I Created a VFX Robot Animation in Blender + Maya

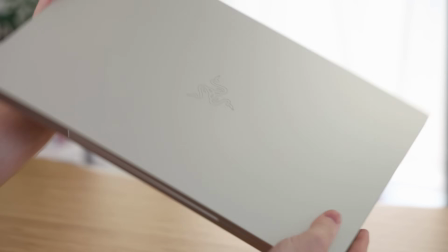(0:03)
Razer and NVIDIA Studio asked if they could sponsor a video and send me the Razer Blade 18 Mercury Edition, which is the silver color, this insanely powerful laptop for me to make something cool on.
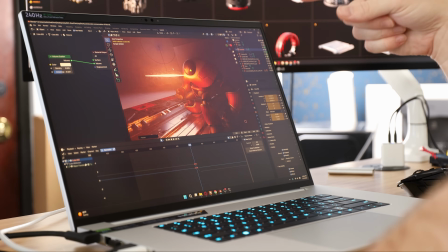(0:12)
And inside is an NVIDIA GeForce RTX 4090 laptop GPU. I said yes because I thought it'd be a great opportunity to try something creatively risky, to make something that I don't really know how to achieve. Instead of just making something to show you, oh, here's how I would do this, I wanted to push myself creatively and make something fun. The first thing to do was to actually decide on something to make. And to me, that is actually one of the hardest parts. Personally, I struggle with being creative on demand and just coming up with ideas. So I asked myself the two questions that helped me figure out where to begin.
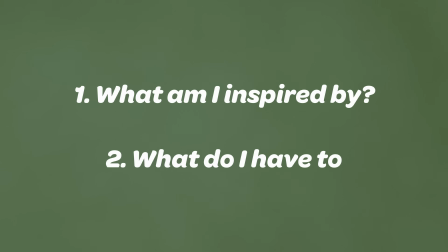(0:40)
What am I inspired by? And what do I have to work with? Casting was the first thing I needed to worry about.
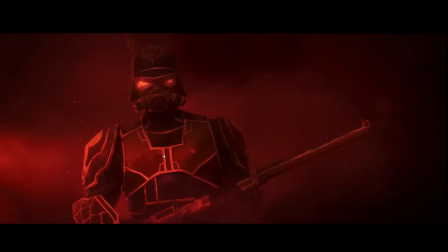(0:45)
And I've been eyeing these robot characters from ProRigs for a while. I started looking at reference of Terminator, the Iron Giant, all kinds of different things.
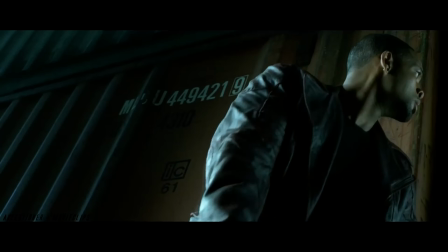(0:52)
Knowing that I wanted robots involved, I went to a lot of sci-fi type of stuff to sort of set the tone and figure out the mood of what I wanted to create. And so I thought, well, if I were going to try and put this into an actual like 30 second short film, we need to have some emotional stakes.
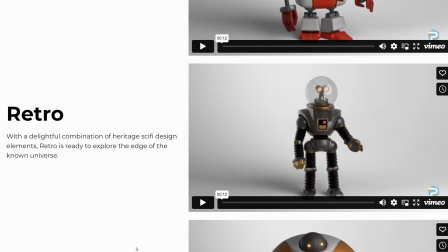(1:04)
And so I thought, well, if the big robot is trying to defend a child against this robot or an army of these other robots, it'd be a compelling little story that we could get invested in emotionally. And then we'd actually care what's happening with these characters. At first, I thought maybe I could make a whole 30 second short for this video. And I quickly realized it's way too much. I will just have to focus on one little piece. By the way, I'm going to have links to everything I've used.
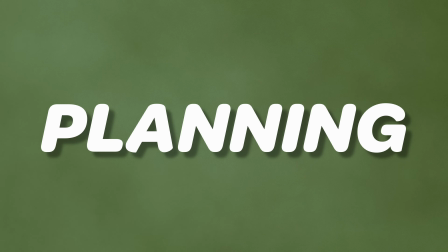(1:25)
There's also links to my animation classes. So check that out. A lot of people draw things at this stage. You start to do storyboards and things like that, but I'm not a very good 2D artist.
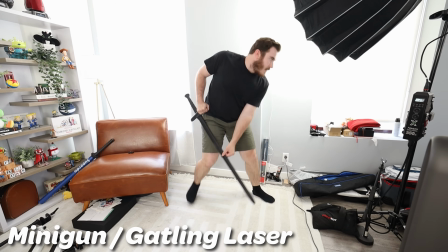(1:31)
So I decided to use the thing that I do best, video reference, because I can try a lot of stuff really quickly. I can edit it down and find the best takes.
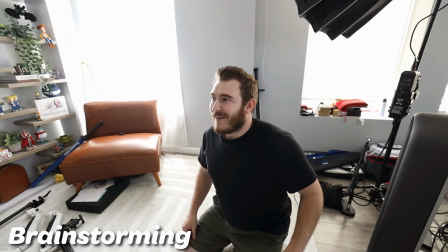(1:37)
At this stage, I'm not worried about camera angles, but what I am considering is props and weight and thinking about the animation because not only am I doing this to plan the short, I'm also going to use this when I animate to figure out what the mechanics are in the body. So I was just trying different things to see what that looked like and how it felt.
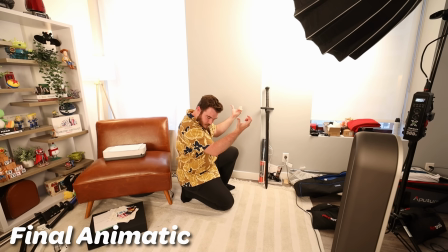(1:52)
I wrapped that all up by retiming the footage to try and get the feeling of How would this play if it had to fit within 30 seconds?
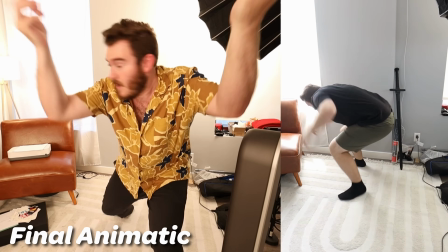(1:59)
So if you can visualize and imagine things like a blast door being lifted or the camera cutting too much cooler angles and things like that
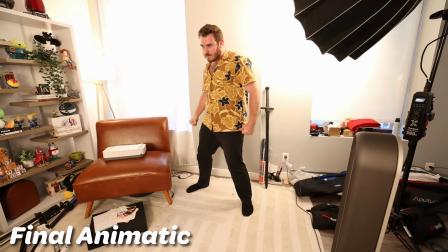(2:05)
This is essentially what the mini short was gonna look like the part that was the most flashy and the most interesting to watch on its own is probably
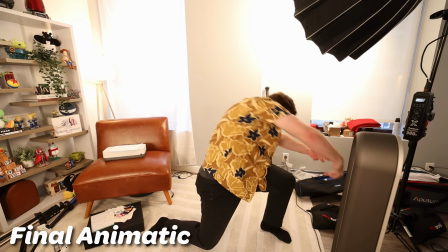(2:12)
the part where the robots being shot by Laser beams or bullets or grenade launchers or whatever it is I decided to put there because the lighting will be interesting I actually really liked the reference I thought it was kind of a fun choice and I thought the sound design is gonna be the
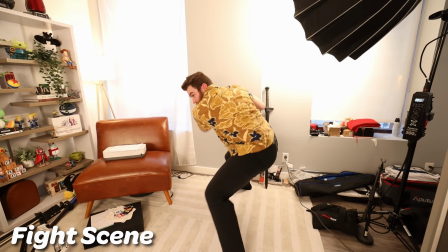(2:24)
coolest And as much as I wanted to do the whole fight scene, realistically I only have so much time to animate because there's so many other pieces of the puzzle that I wanted to put together. So with that, it's off to animation. I planned on making this whole thing in either Blender or Unreal Engine, but the characters that I'm using are Maya rigs,
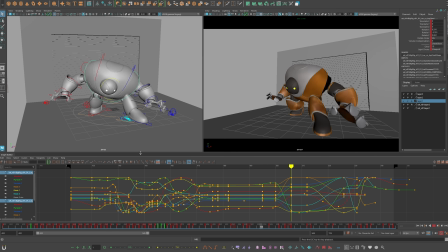(2:39)
and so I'm going to do all the animation in Maya where I'm most comfortable and then move the data elsewhere when I'm done. The workflow I used for this was pretty unimaginative.
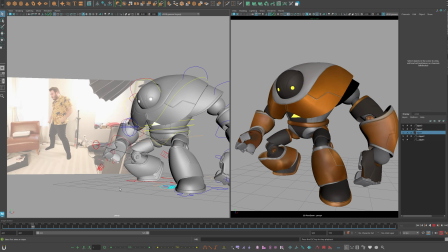(2:45)
I pretty much just took the reference and copied the majority of what was happening. The tricky part about this is when I acted it out, I'm moving my shoulders around and I'm twisting and doing all kinds of organic stuff.
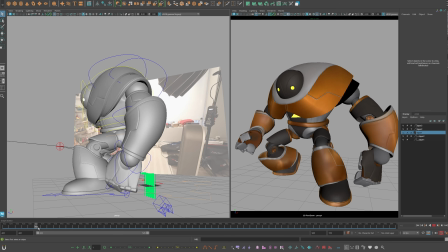(2:55)
But this big robot, he's a bunch of big plates of metal sliding around each other. He doesn't bend or flex in most parts of his body.
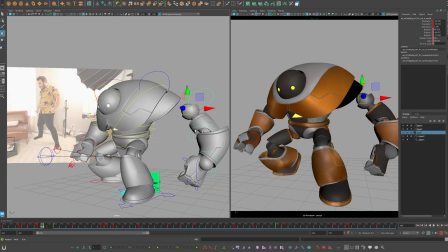(3:01)
And so I have to fake that feeling of impact and bending by physically pulling the arm sockets off of the robot and jamming them off the side of the mesh where they physically detach,
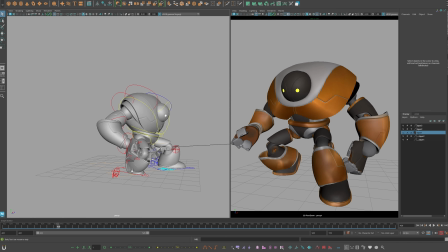(3:11)
but then just from the camera's perspective, making sure that it still looks good. By the time I got done with all the bullet impacts, I realized that I was kind of running out of time for animation and needed to move on.
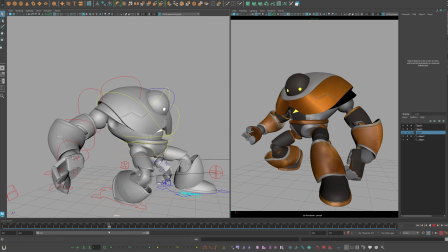(3:19)
So I threw a couple quick poses in by blocking in the main keys. If I were to give myself a quick critique on this animation of what I'd still want to go back and fix, it's that the front leg doesn't move.
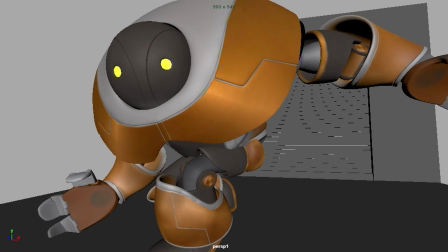(3:29)
His foot feels totally glued to the ground. I need to have it kind of shift or move or something. His back hand clips through the floor a little bit more than I would like. And I think the most kind of important part, as soon as he's done getting hit,
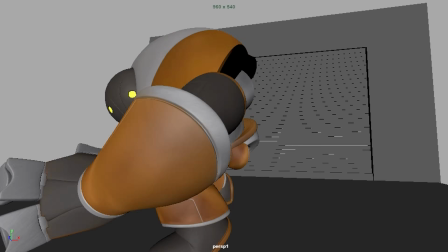(3:39)
he moves really quickly and he gets back into position and moves around way faster than he should if he's that heavy.